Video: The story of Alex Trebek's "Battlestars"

We had just six celebrities instead of nine. Which takes a big chunk out of the talent budget right there.
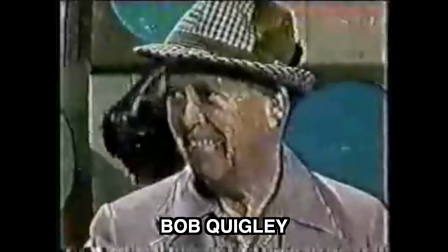503s
And not for nothing, you don't have to write Bob Quigley a check every week either. That probably helped a little. In any case, the pitch works. And the tight wads at NBC Daytime take Heater up on his offer. They give him the chance to revive the corpse of Hollywood Squares while the body is still warm. Of course, Heater knows the network needs a fresh angle, too. NBC just canceled Hollywood Squares, so their position is that the viewers want something new. And Heater is ready for him there. He's like, hey, you want new? Let me lay this on you. You know those six celebrities I told you about? I'm going to put those f**kers in space. outer space.
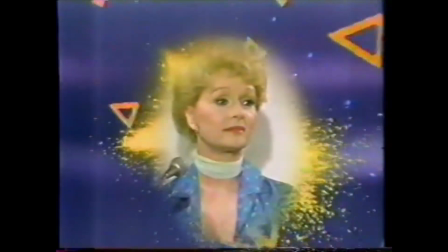540s Philip McKinn. Debbie Reynolds. Jenny Lee Harrison.
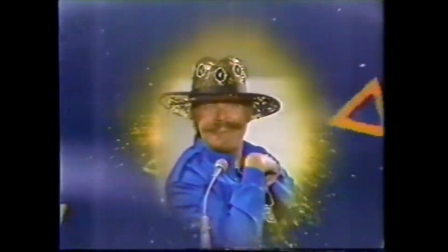549s Rip Taylor. John Bazzar Balvin.
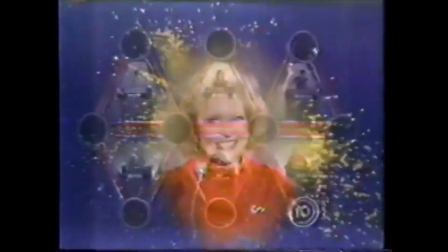556s And Betty White. Those are the battle stars.
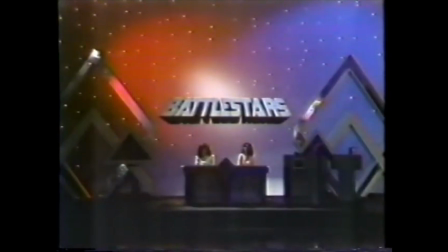563s
If discount Hollywood squares was the value proposition to the network, the pitch to the audience is Star Wars, the game show. Because at this moment, America is deep in the first wave of Star Wars fandom,
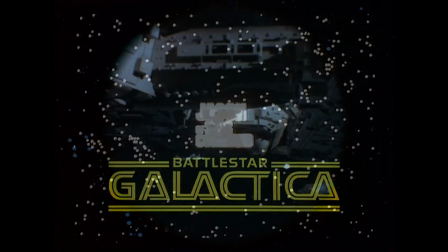578s
and TV is flooded with series that copy the Star Wars aesthetic. Although few copy Star Wars in the form of a campy quiz show, that indeed is the niche that Battlestars has all to itself. So that's the pitch. Look out, America, if you liked The Empire Strikes Back in 1980,
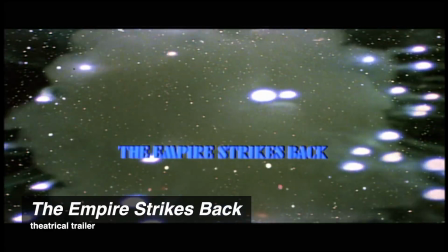595s
then get ready for Battlestars. It's got all those same outer space explosions, but only these space explosions feature lovable showbiz got about Charles Nelson Riley. That's the conceit, but the core mechanic of Battlestars is still that old sawhorse, question, joke, answer.
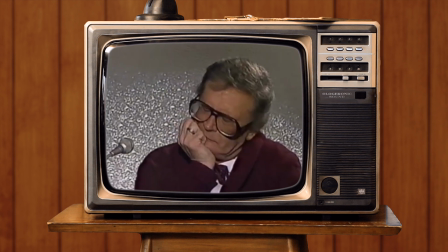620s In a recent survey, Charles, what did 96 out of 100 people say to a stranger with his fly open?
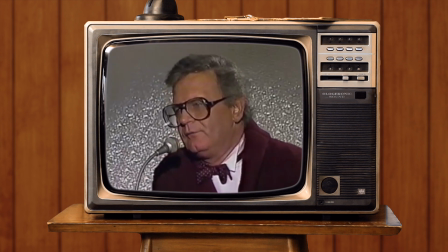630s Can I buy you a drink? Where was this?
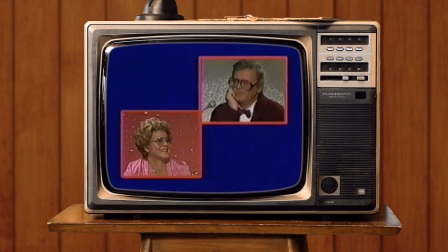636s In a recent survey, 96 out of 100 people responded in this manner. nothing. Miriam, is that right at all? I agree. Yes, 96 out of 100 said nothing.
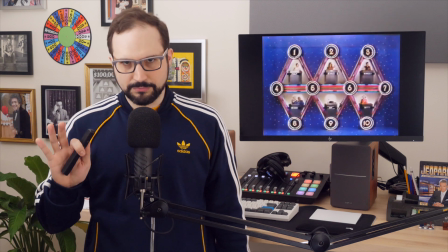654s
The Spaceballs aesthetic of Battlestars is not just an attempt to ride the coattails of a pop culture phenomenon, although it certainly is that.
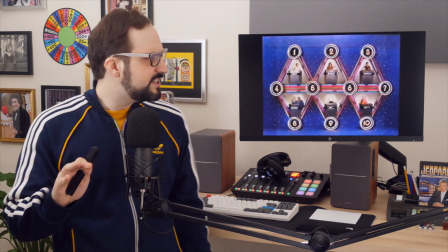661s
The main reason it's there is to conceal the Hollywood squares-ness of this whole affair.
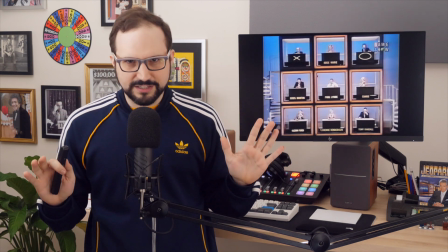667s
It's a show exhaustingly and quixotically designed to not be what it is.
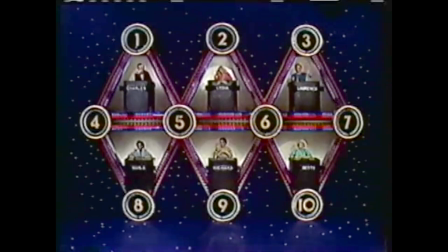673s
Why triangles? Because they're not squares. That is a huge feature for the makers of Battlestars.
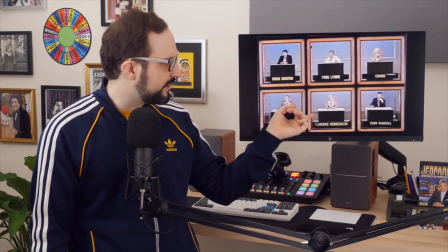680s
If you put six squares on the screen, Jane Q viewer out there in TV land is going to say, hey, where'd the top row go? Where's Wally Cox? Where's Rose Marie? Well, you can't have that. If people get a whiff of Hollywood squares here, they're going to be disappointed, correctly so, with Battlestars.
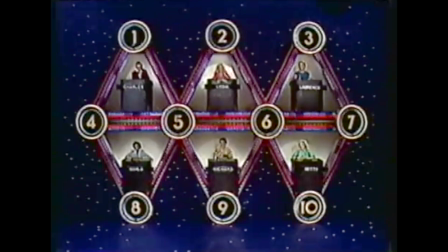699s
Triangles it is, then.
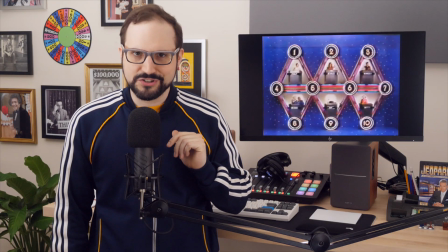701s
Of course, the problem with six triangles is that it's tough to make efficient use of the squarish TV frame with a bunch of triangles.
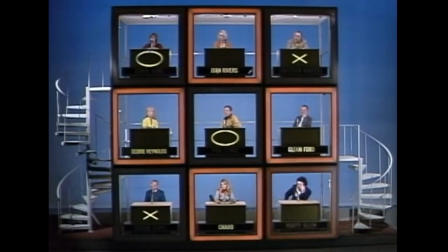709s
That's the other beauty of squares, they do fit right in there, don't they?
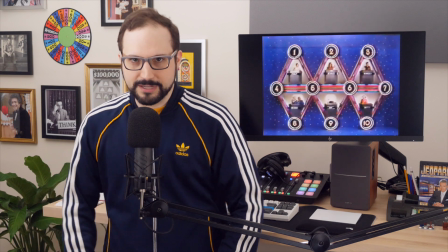712s
With these triangles, even if you do add those bulbous pinball bumper-type things, you're still left with a lot of empty space in the frame.
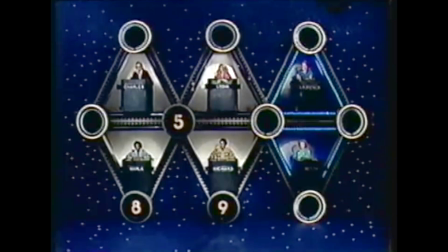720s
Looks kind of like a prison ship of Tinseltown B-listers hovering in a dark void.
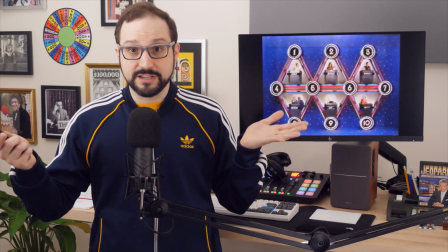725s
But then again, if your theme is Star Wars, where so much of the exciting laser action already takes place in empty space,
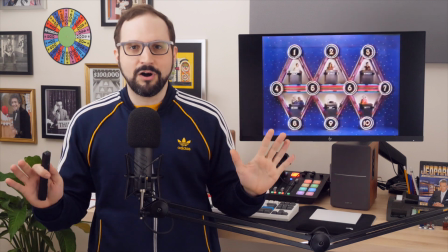734s
well, just dangle some Christmas lights in front of the wall, and then your dark void isn't a bug,
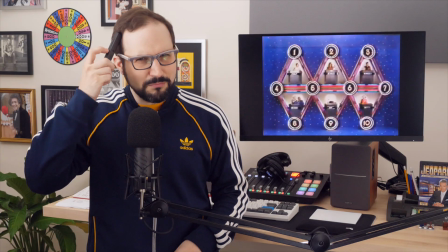739s
it's a feature. You can see ol' Merrill Heater making it all fit together, can't ya?
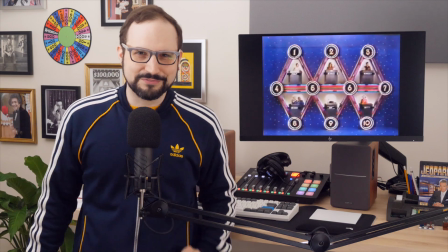744s
More clever than we might first give him credit for.